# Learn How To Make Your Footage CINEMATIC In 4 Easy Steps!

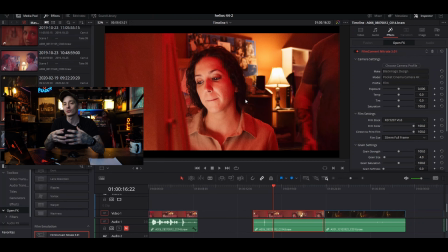So what you're going to get with this plugin is you're going to get accurate film stock emulation, right? So it's going to actually look like film and not like just, you know, some crap that you downloaded off the internet. So when you're in here,
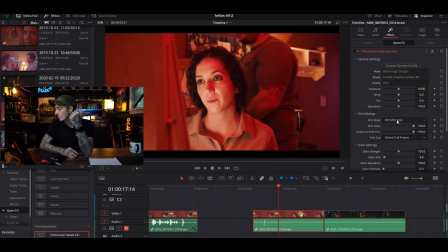what we want to do is we can go through and we have our camera settings here where you can adjust your exposure if you need to.
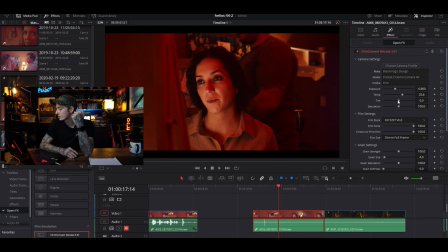You can adjust your temperature, your tint, and your saturation. You can also go here to your film stock.
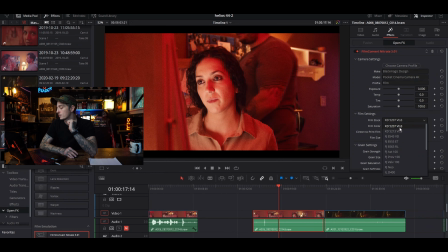This is where it gets super interesting, because right here at the top you have your Kodak 5207 Vision 3 film stock, and then on down you have different ones that give you different types of fills.
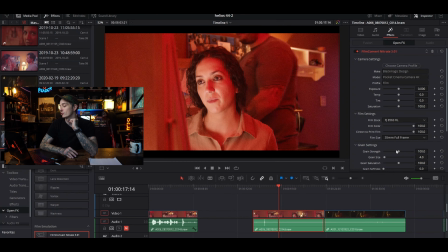So as you can see, there's a lot of noise in this image, and that's because down here in your grain settings, it automatically applies a lot of grain to make it look like film. So let's get rid of that because there was no grain in my image. So you can play with that as you see fit, but there is a lot of cool
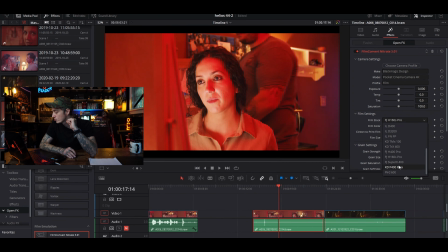film stocks in here, from Fuji to Ilford. Like if you wanted some nice black and whites, you've got those in here, just of all different flavors.
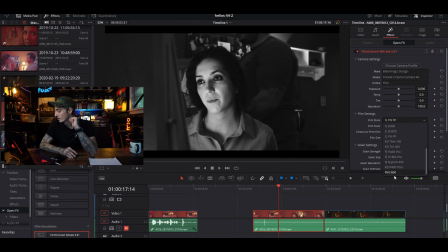You even have Polaroid 600, which would give it like a super 70s feel, especially if I dialed this down like this, took the saturation down a little bit. So yeah, and then on top of that, you have this film color slider that will take your film color.
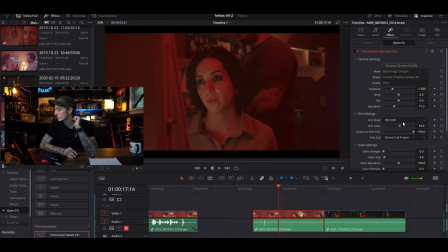It's sort of like, it's almost like a gamma or a gain control. And then you have your film size, so you can make it emulate an 8mm, which makes it a lot softer, Super 8, 16 mil, Super 16, 35 Academy, 35mm 3.
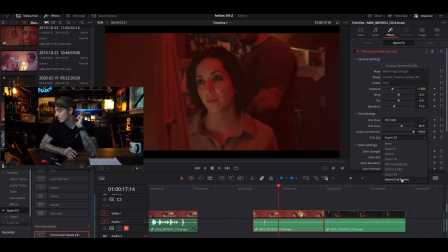You've also got Super 35, and you have 35mm full frame. And then again, down here you have your grain strength, grain soft, and your like your black point.
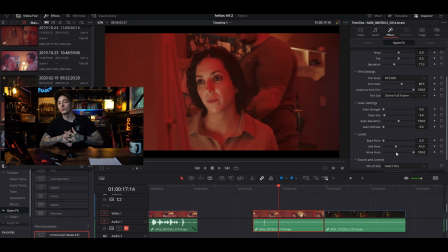So you got a lot of stuff that you can do with this plugin, as well as make LUTs from this plugin. So what we're going to do is we are going to just play with it on some different kinds of footage, and I'll show you what you can do with it.
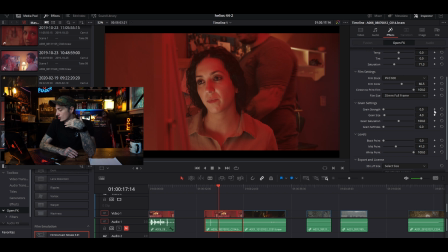So that's essentially what it looks like.
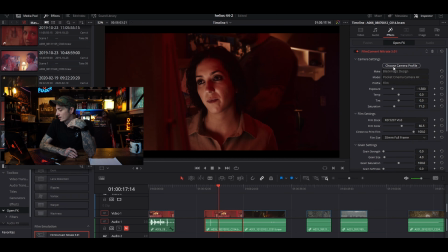I mean, like I said, you can take your footage from something like, if you like this look here, from like that to this. This is straight out of camera. This is with the preset on. Now, that's not how I would grade it.
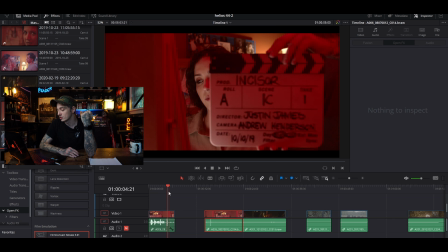I would actually sort of grade it more like this one, because this is using the actual LUT that I made for the film here. So going here, this is straight out of the footage. This is a little bit of BTS. So Incisor is a werewolf film.
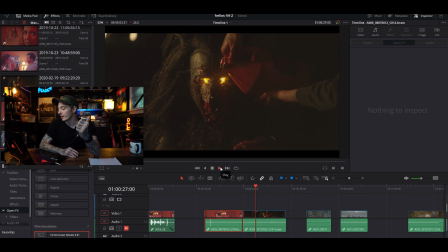Here we are pouring blood on our werewolf character, and this movie was so much fun on set. Now you can see him eating entrails. This was just sort of like a werewolf attack scene. A little bit darker than I would have liked it, but let's go ahead and let's throw
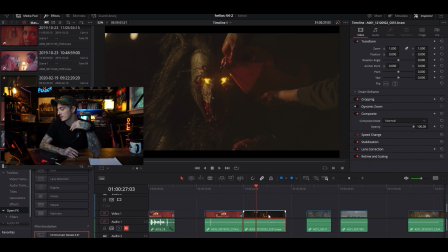Filmconvert on it, and let's see what kind of look we can get. So again, choose camera, Blackmagic.
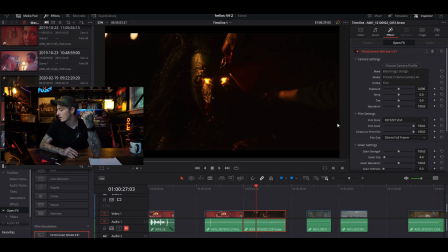It was shot on the Pocket 4K, shot with the film mode, and this is what it looks like just without touching it. So what I want to do is I want to pull this film color back a little bit, and let's just play it and just see. So obviously it's way too dark, so let's bump up this exposure,
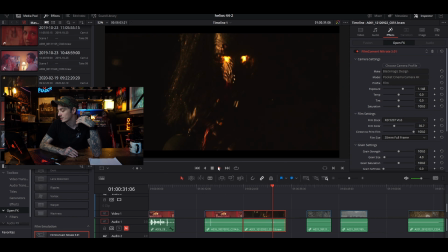because we want to be able to see those entrails that my werewolf is eating, but we don't want it to be super light. Like, I love crushing blacks, especially in horror. That's a little horror grading tip. I don't want to see what's in the shadows. I want that to stay as a mystery to the viewer, because I always want their mind to be working.
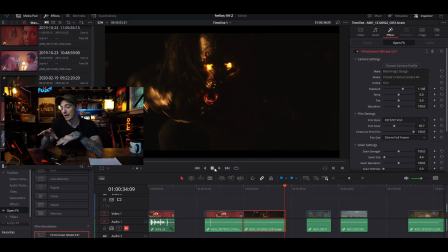Like, is something going to come out of the black background? Is something going to come out of those low lights? I don't want all of my image to be have detail.